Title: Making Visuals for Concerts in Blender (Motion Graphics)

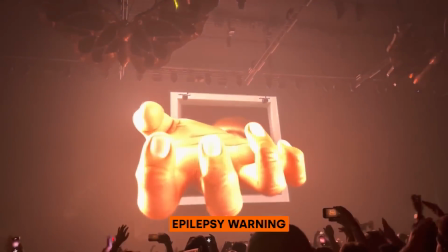0:00 Concert visuals have changed quite a bit in recent years, and the new trend being these really big, very interesting elaborate scenes that kind of play throughout the song,
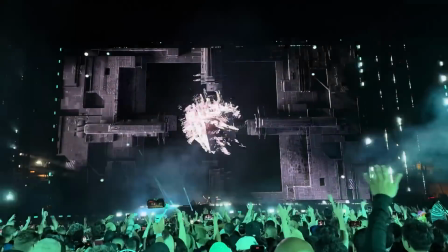0:09 rather than having sort of more basic or interesting aesthetic scenes where they cut quick and have more minimal design to them. So what I'm going to do today is show you how I would tackle an animation like that for a client or for maybe my own show.
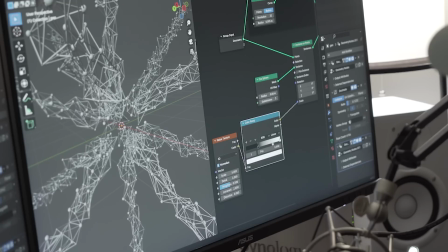0:21 So here's the plan. I'm going to be designing one main animation that will set the tone for the rest of the animations.
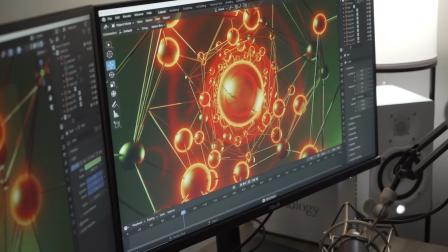0:27 All of the other supporting animations will either be reformatting or stripped down versions of the original big clip. So let's get into my process. I'm remaking a design I did about two years ago. I just kind of wanted an excuse to remake it entirely in geometry nodes.
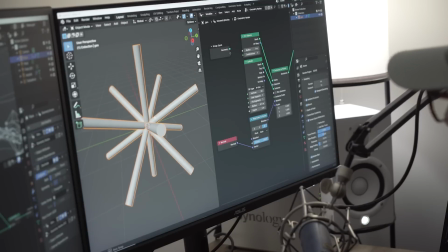0:42 So I have these cylinders here on an icosphere, and I'm just going to go ahead and displace them a little bit.
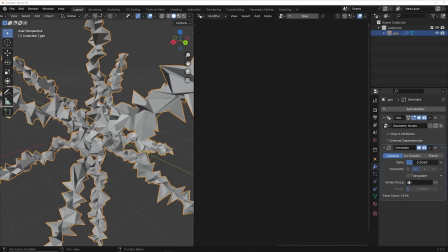0:49 All right, now what I want to do is just go ahead and decimate kind of what I already have now to give it that network look that I want.
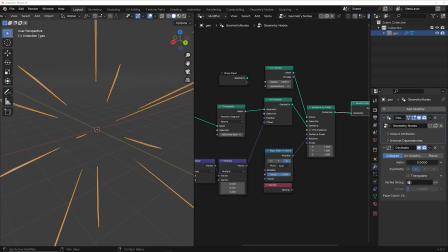0:56 I'm going to bring it in a little bit and just kind of decimate it a little bit to get that triangulated look.
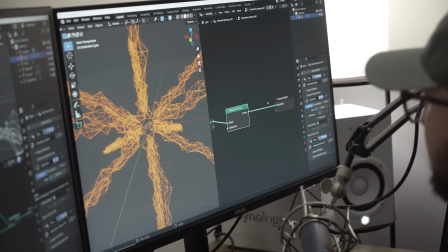1:02 Now what I need to do is create a wireframe system here to give it that look that I'm looking for.
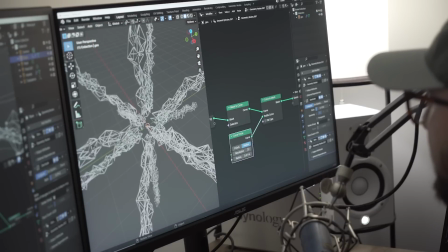1:08 There we have it. We have our initial structure.
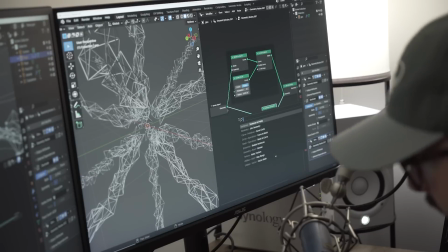1:12 Got a simple instance on points and then we're going to go get a icosphere here.
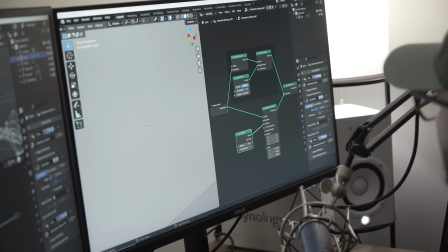1:18 Plug that and then bring the radius down significantly.
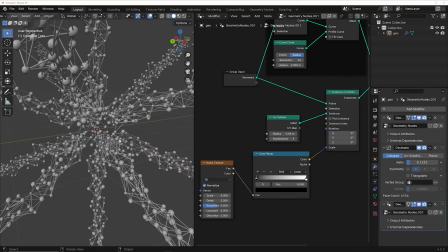1:24 And then what we can do is use a noise texture to control randomness within this network to really give it an organic look that I'm looking for.
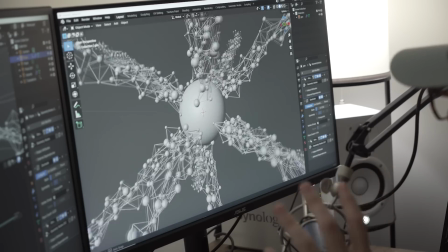1:36 So this is super nice. All right, here we have it. In terms of the grand scheme of the design, this is the main modeling.
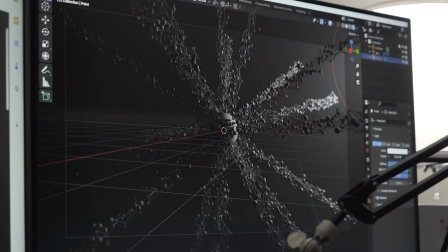1:43 Now for the lighting, it's going to be pretty simple.
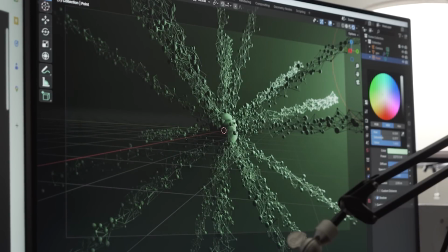1:45 I'm going to have one, you know, slight desaturated green right here just to add some reflections to the scene.
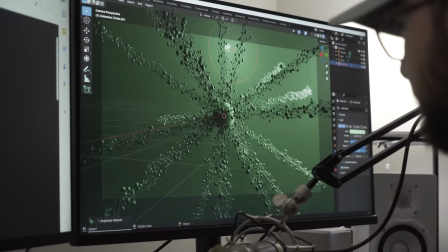1:54 And then I'm also going to add one behind the object as sort of a focal point highlight.
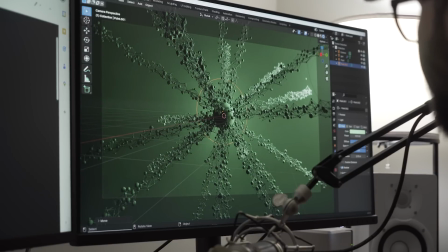2:01 And that one is going to be a bit darker than the brighter one over here. So now we have some nice dynamic lighting hitting this thing.
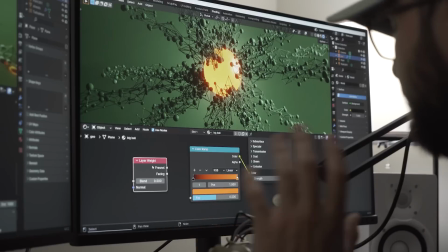2:08 I need to put some materials on it. So any good design is a good focal point.
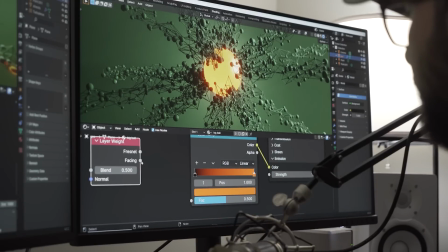2:12 So on the emission of the big sphere in the middle, we're just going to add a layer weight effect to it.
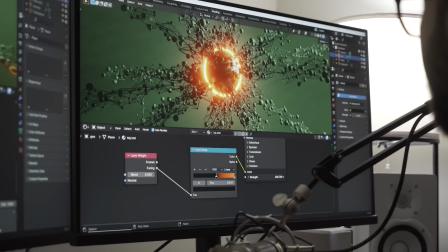2:17 So it's going to give it this ring and then we can just pump the brightness up and you get this really cool ring light looking effect. And to me, it just says cool sci-fi. I'm a big fan of it. I'm going to go ahead and give all the spheres the same exact treatment.
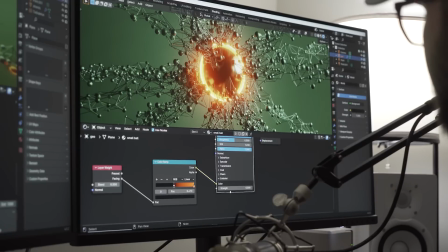2:31 So we're just going to throw that color onto the spheres and just do something like this.
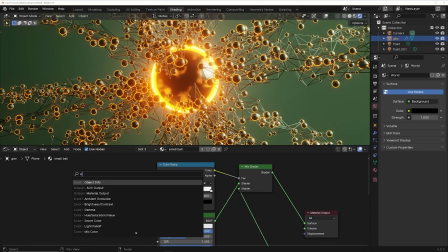2:37 Now I don't want all of the spheres to have bright lights. So I'm going to throw a object info and a noise texture into a mix.
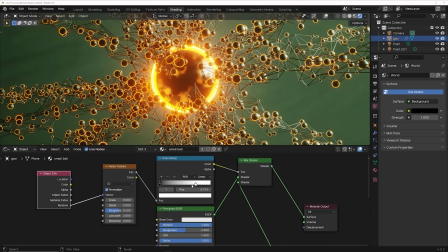2:45 And that is going to allow me to randomly pick, you know, which ones are going to glow.
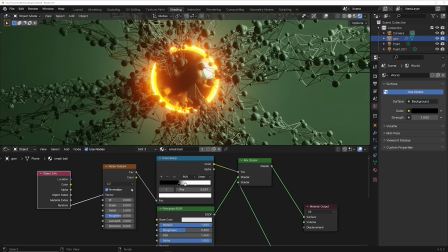2:50 So we just pull it in like this. And then you can play with the W on the noise texture to kind of get them to dance around,
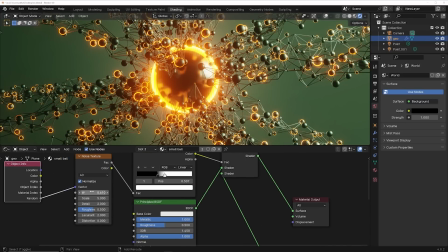2:56 you know, like it's Christmas or whatever, just have some really cool animation opportunities with this effect.
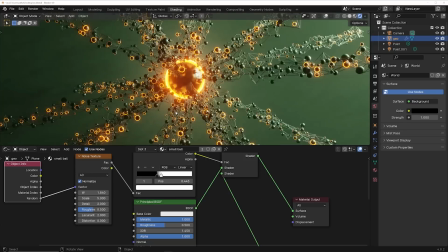3:02 And not all of them being, you know, illuminated really helps a balance of highlights.
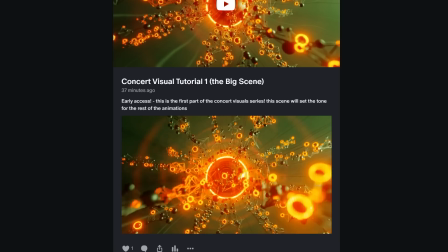3:09 Now I'm skipping a lot of the nitty gritty steps it took to make this animation. I'm uploading this step-by-step tutorial next week here on YouTube.
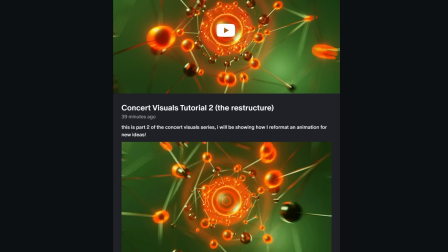3:16 But if you want access to that now, that is available on Patreon along with all the other step-by-step tutorials that you're going to see in this video.
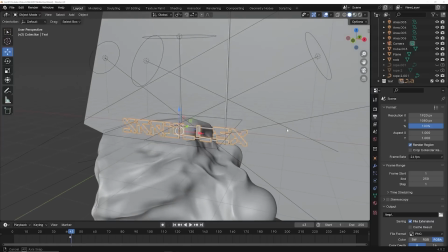3:24 I've been posting a ton of really cool big projects. Last month, I uploaded the album cover project and the step-by-step of how I created that.
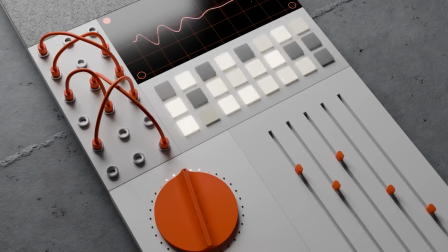3:32 The music visualizer project, which is a really big one. lots of content.
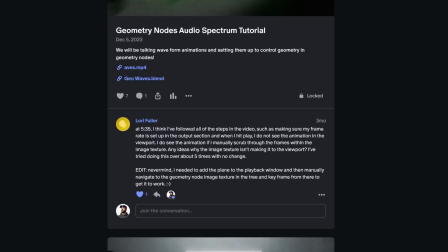3:36 I've already uploaded several hours of content this year already on the Patreon for tutorials, step-by-step guides, tips and tricks, tons of really cool stuff on my Patreon.
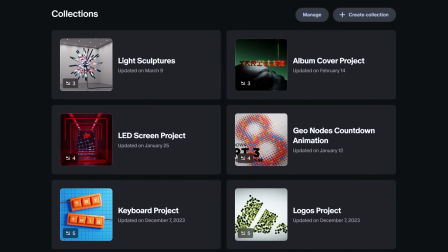3:44 If you want to check that out, that is going to be linked in the description. Now let's get back to it. All right.
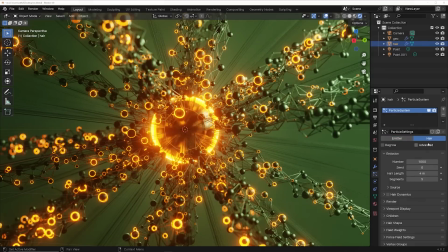3:49 So the scene is feeling a little empty.
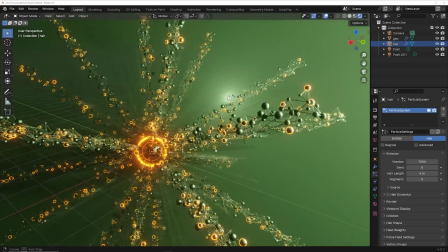3:52 So I'm going to go ahead and add some hair to the scene and then I need to shape it really quick.
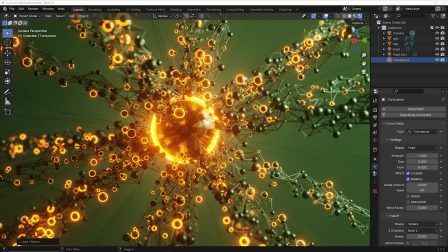3:58 So you can just get a simple turbulence force field and you can play with the strength of that until you kind of like you know
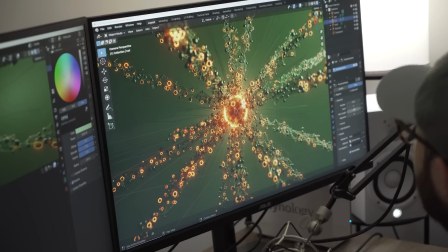4:06 how the hair looks kind of flowing through and then i just want to make it a little bit longer so i don't see the end of the hair
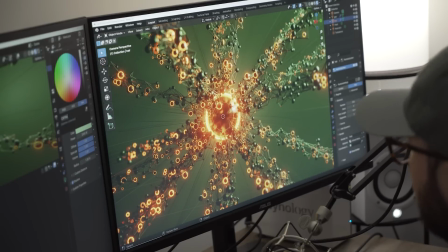4:13 in the camera and now we have a really nice looking scene so last thing this scene needs is a little bit of
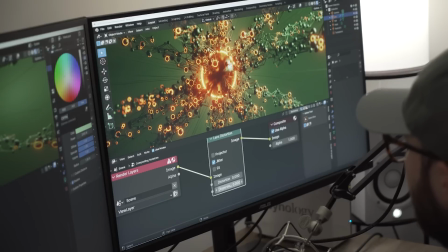4:21 compositing effects so first we're going to get a lens distortion i'm going to turn on jitter and then make it maybe 0.01 and that's going to add a bit of
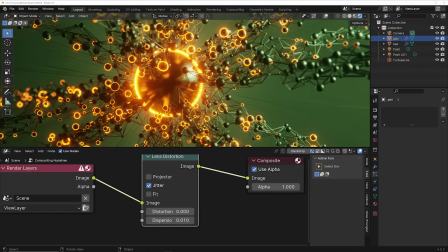4:30 noisiness to the scene to give it a little bit of just a little bit of grit which I really love you can see the noise really take
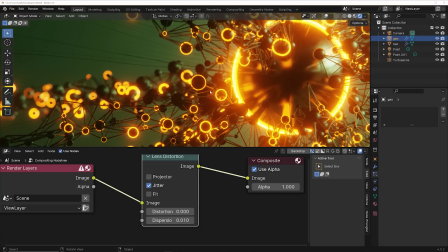4:37 place in the bloom and the glowing areas I love the way that looks and then we're going to throw some glare on it but we are
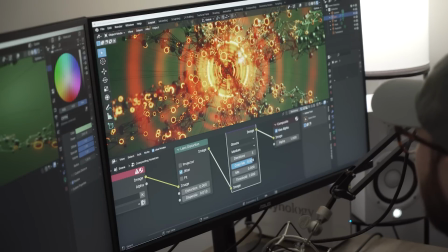4:43 going to use ghosts I'm going to read that color mod up and then play with my mix until I kind of like the opacity that I'm getting and then that threshold is going to help me a little bit as well, just get a really interesting composite effect on this scene.
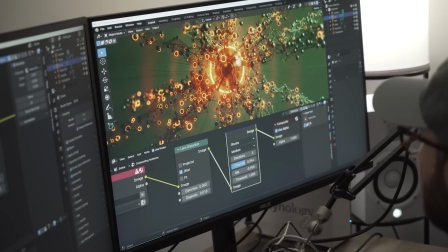5:01 So something, I think something like this, I think looks really nice and just makes it look a little bit more just sci-fi and cool and weird.
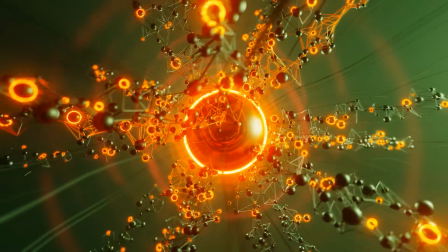5:09 All right, so the scene is finished. All I had to do was animate the lights blinking around in the shader, animate the object moving around and the camera zooming in and out.
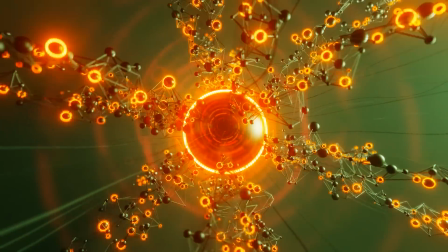5:18 Very simple stuff, but really makes a world of a difference of making this scene feel alive.
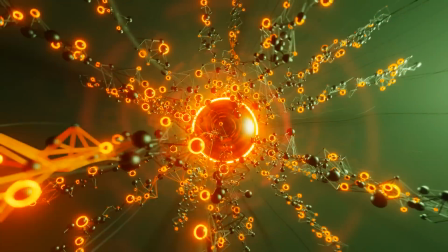5:23 So So now that it's done, we can really go forward and start stripping this down and reformatting it for new
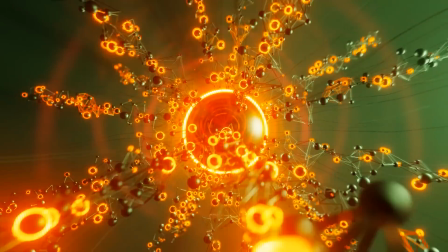5:29 animations that feel like they're in the family of this main design. Now I'm going to start working on the related clips that are in the same family of the main clip so you can have some variety during your show. My first idea is to reformat, which pretty much means I'm going to take all the assets that you can see in the main animation and just do them differently. So reformat the shape, reformat the direction, maybe the camera movement, but just something that looks like essentially it's sibling, but not the same thing.
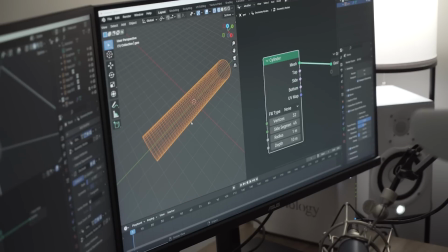5:59 So I'm just going to go ahead and get a cylinder. And my idea is to run a camera through a cylinder with the whole wireframe system as the reformat.
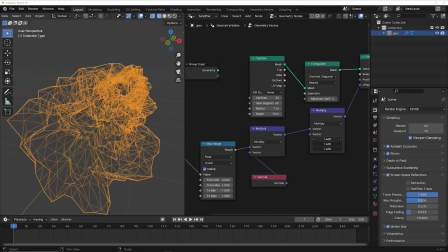6:07 So I'm just going to go ahead and repeat really everything that I did, just displacing the whole tube like I did in the original,
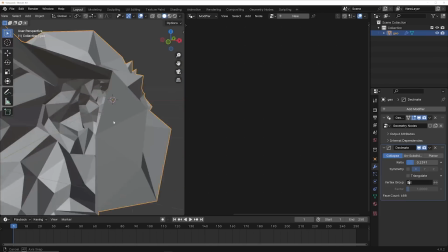6:14 decimating the geometry to get that wireframe set up, and then actually creating the wireframe.
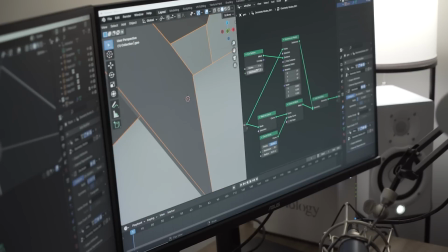6:21 I'm gonna go ahead and instance the spheres and all the points like the original ones, but these are gonna be bigger than they were on the other one.
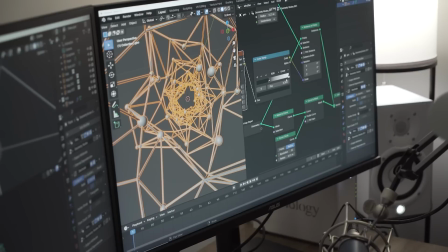6:28 You know, I am going to add random scale, but they are gonna just be more pronounced because these are gonna create more light in the scene.
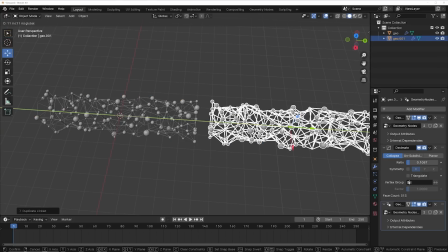6:38 I'm gonna use my classic looping trick and just create a bunch of instances of
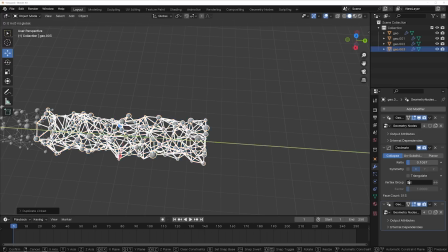6:43 this so that the camera can actually animate down the line to create this loop.
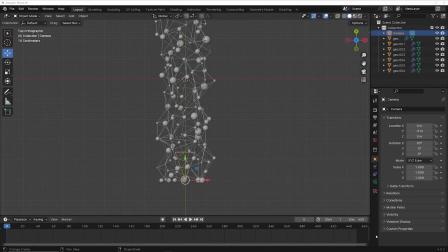6:49 I'm gonna give myself quite a few frames. I'm gonna give my, in this case, 450 because I want this camera to rotate, but I don't want it to be super fast.
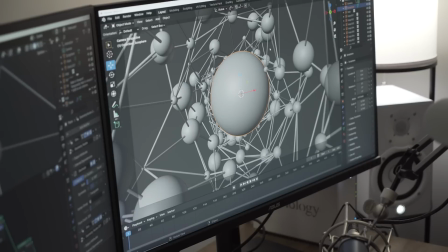6:58 So the staple of the first one was very much that circular focal point in the middle.
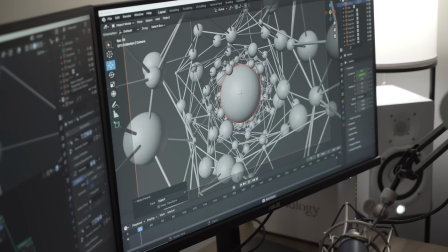7:02 I'm gonna add that to this one here as well, parent it to the camera, and then you can just kind of say, all right, this will work.
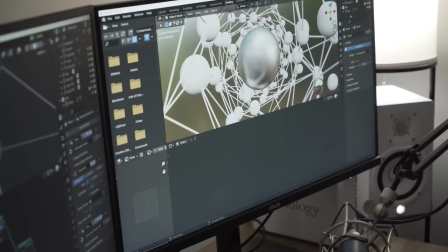7:11 Quite literally, everything is going to stay the same.
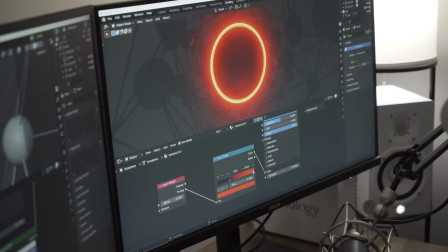7:14 So each thing is gonna have the same materials with the glowing and the kind of the variables with that, the lighting is also going to stay the same.
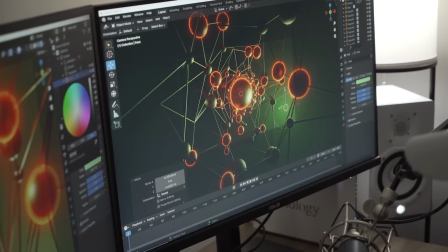7:22 It's a different here, but the lighting is going to mimic generally what we had in the original one and just keeping it the same,
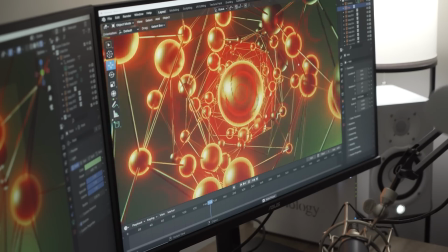7:31 just reformat it. All right. So this is now finished as this version of the reformat.
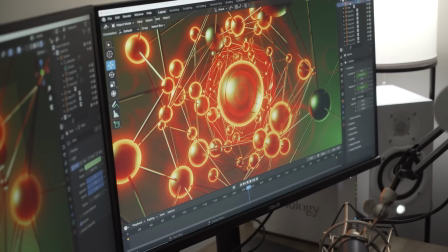7:38 So I saved this one. And what I want to do now is create a slightly different version of this, but sped up.
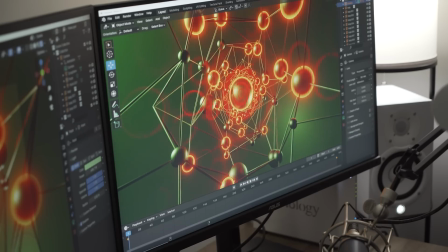7:45 So first I'm just going to go ahead and make the camera angle much, much wider, and that's going to kind of speed it up, but I'm going to go ahead and bring the camera farther to make it faster.
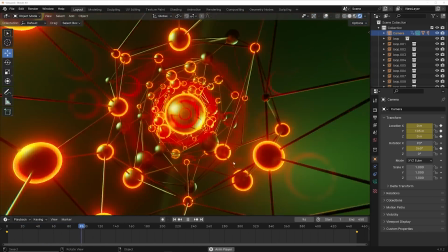7:54 So here we go. This is a very, very fast version of the one we just created. You never know what your client's going to want.
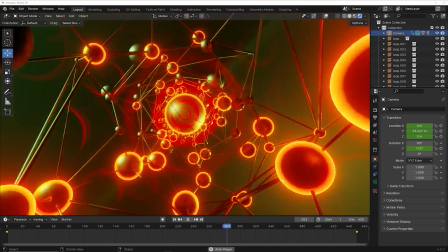8:01 So offering, you know, slightly different versions of something you've already made gives, you know, really creative opportunities.